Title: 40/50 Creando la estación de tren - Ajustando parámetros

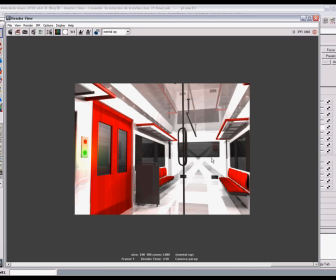(0:06)
Bien, aquí está el render obtenido, ok, al bajar la intensidad te das cuenta como mejoró demasiado, ok, bien, este es el render que obtuvimos en la lección anterior, como te has dado cuenta el render está tardando un poco,
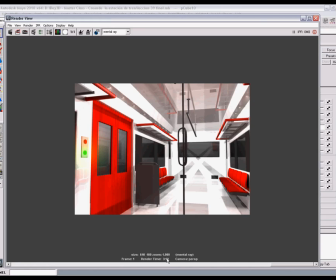(0:20)
incluso en la parte de abajo te dice la duración, en este caso tardó 3 minutos 10 segundos, es poco en teoría para un render, Pero obviamente como estamos en las lecciones el video se alarga demasiado Por eso estoy cortando los renders Pero no me he saltado absolutamente nada Solo tomo render y regreso
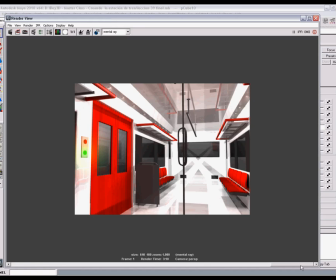(0:40)
a la lección Ahora lo que hice hasta aquí fue ir guardando cada imagen con
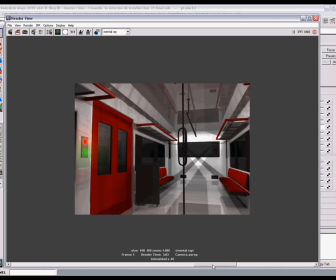(0:44)
comentario Te das cuenta que al cambiar de imagen Aquí dice intensidad a .05 Misma intensidad luz direccional Para que tú no te pierdas
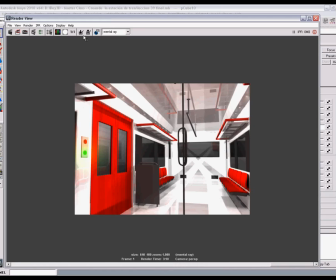(0:54)
de nada Recuerda que para guardar una imagen es con este botón Keep image Pero con el botón derecho sacas esta opción y le vas a dar en la opción Keep Image with Comment De este modo
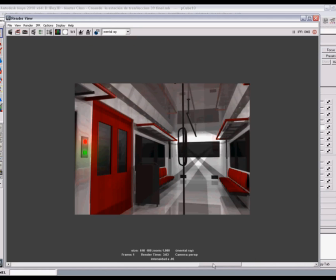(1:04)
haces lo que yo hice aquí para irte explicando como vamos obteniendo el render Ok,
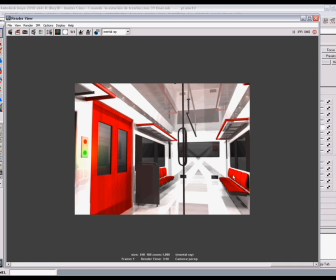(1:09)
en este caso este es el render, recordemos sin saltarnos nada, el render de la lección anterior
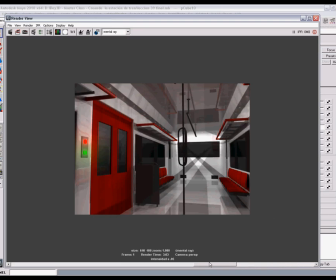(1:16)
Posteriormente lo vi un poco iluminado y te das cuenta que bajé la luz Ok, todas las luces,
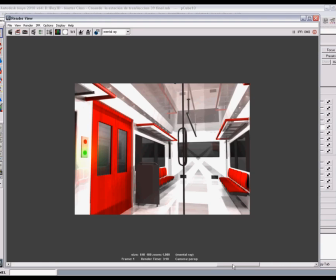(1:22)
todos nuestros puntos de luces los bajé a .05 como te das cuenta aquí Obviamente aumentó el realismo,
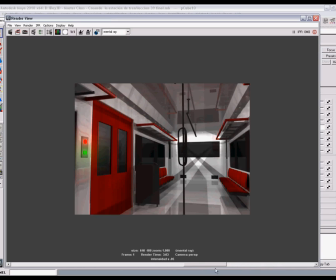(1:30)
ok, aquí se veía demasiado iluminado y aquí ya se ve mucho mejor Ahora, lo único que hice, recuerda, fue bajar la intensidad de todos los puntos de luces a punto 0.5 Posteriormente agregué una luz direccional, ok, ¿por qué agregué una luz direccional?
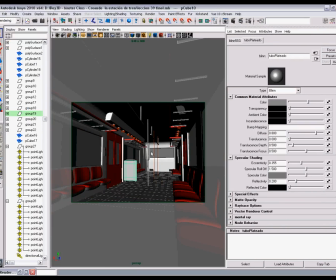(1:46)
Recordemos que nosotros estamos iluminando solo el interior Al meter yo esta luz direccional,
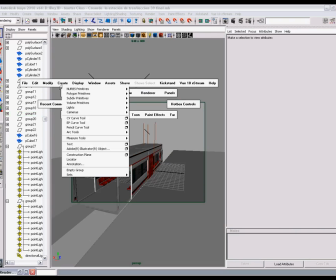(1:54)
ok, recordemos que para meterla obviamente nos vamos al menú Create Light, Light, Directional Light, ok, lo único que hice,
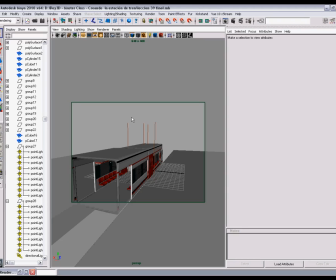(2:02)
obviamente estamos iluminando el interior, es decir, el exterior no estaría iluminado, por eso la luz direccional la metí para ayudarnos a iluminar el exterior, recuerda que tú al insertar una luz direccional te das cuenta que tiene los valores por default,
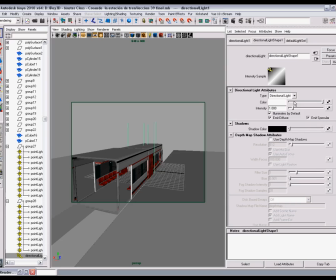(2:19)
la intensidad de uno y luz blanca, ok, Ahora, también tenemos lo que son las sombras, estoy utilizando sombras con mi luz direccional, si tú no activas las sombras de tu luz direccional, se va a iluminar por completo en la parte interna, ok, yo activé las sombras para que ilumine por acá por fuera,
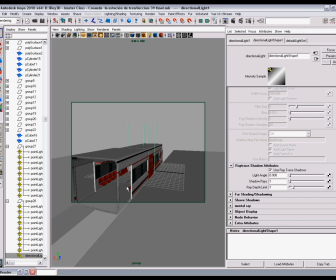(2:38)
pero haga sombra hacia adentro, obviamente el vagón haría sombra hacia adentro, de este modo no alterará demasiado nuestra iluminación del interior del vagón, simplemente la aclarará un poquito, pero si tú no activas las sombras la alterará demasiado.
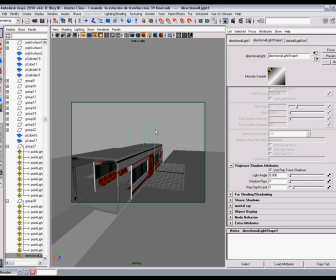(2:52)
Entonces en pocas palabras metí una luz direccional, la luz direccional generalmente cuando tú la creas tiene una rotación de cero,
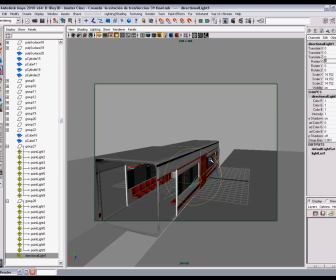(3:00)
ok, de este modo, yo la escalé grandota, recuerda que la luz direccional no afecta en nada que tú la escales, simplemente la escalé, la hice grandota para visualizarla mejor, pero en realidad no afecta, ok, así es que lo único que hice fue escalarla y activar las sombras, ok.
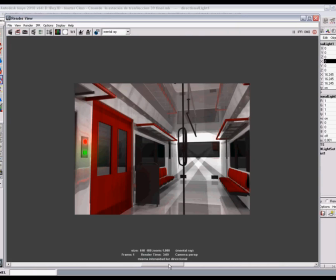(3:18)
Y obtuvimos una, como te comenté, al activar las sombras, recuerda, puedes ver la comparación sin la luz direccional, estaba un poquito más oscuro todo, y así simplemente se iluminó un poquito mejor.
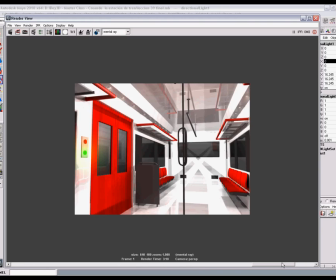(3:30)
Hasta aquí fuimos mejorando el render, ¿ok? Muy iluminado, más realismo y un poquito más de iluminación arriba y abajo.
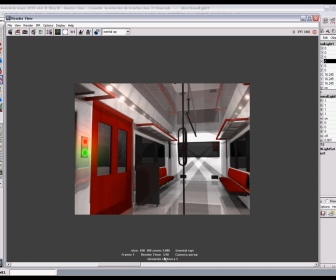(3:37)
Ahora, en esta eleve el glow a 3 y te das cuenta el real cambio está en las lámparas, ¿ok? Te das cuenta que aquí pareciera que hay mucha luz, pero no se ve de dónde viene esa luz. Entonces, el glow que pusimos en las caras que forman el foco o la lámpara, lo aumente a 3.
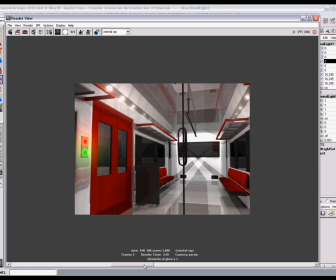(3:57)
Estaba en 1 y lo aumente a 3. Te das cuenta qué mejoría obtuvimos. Sin duda ya se ve ahora sí de dónde proviene la luz. Posteriormente, le agregué un material a los tubos, ¿ok? Y a esta pequeña lámina, ya que obviamente prácticamente se veían negros.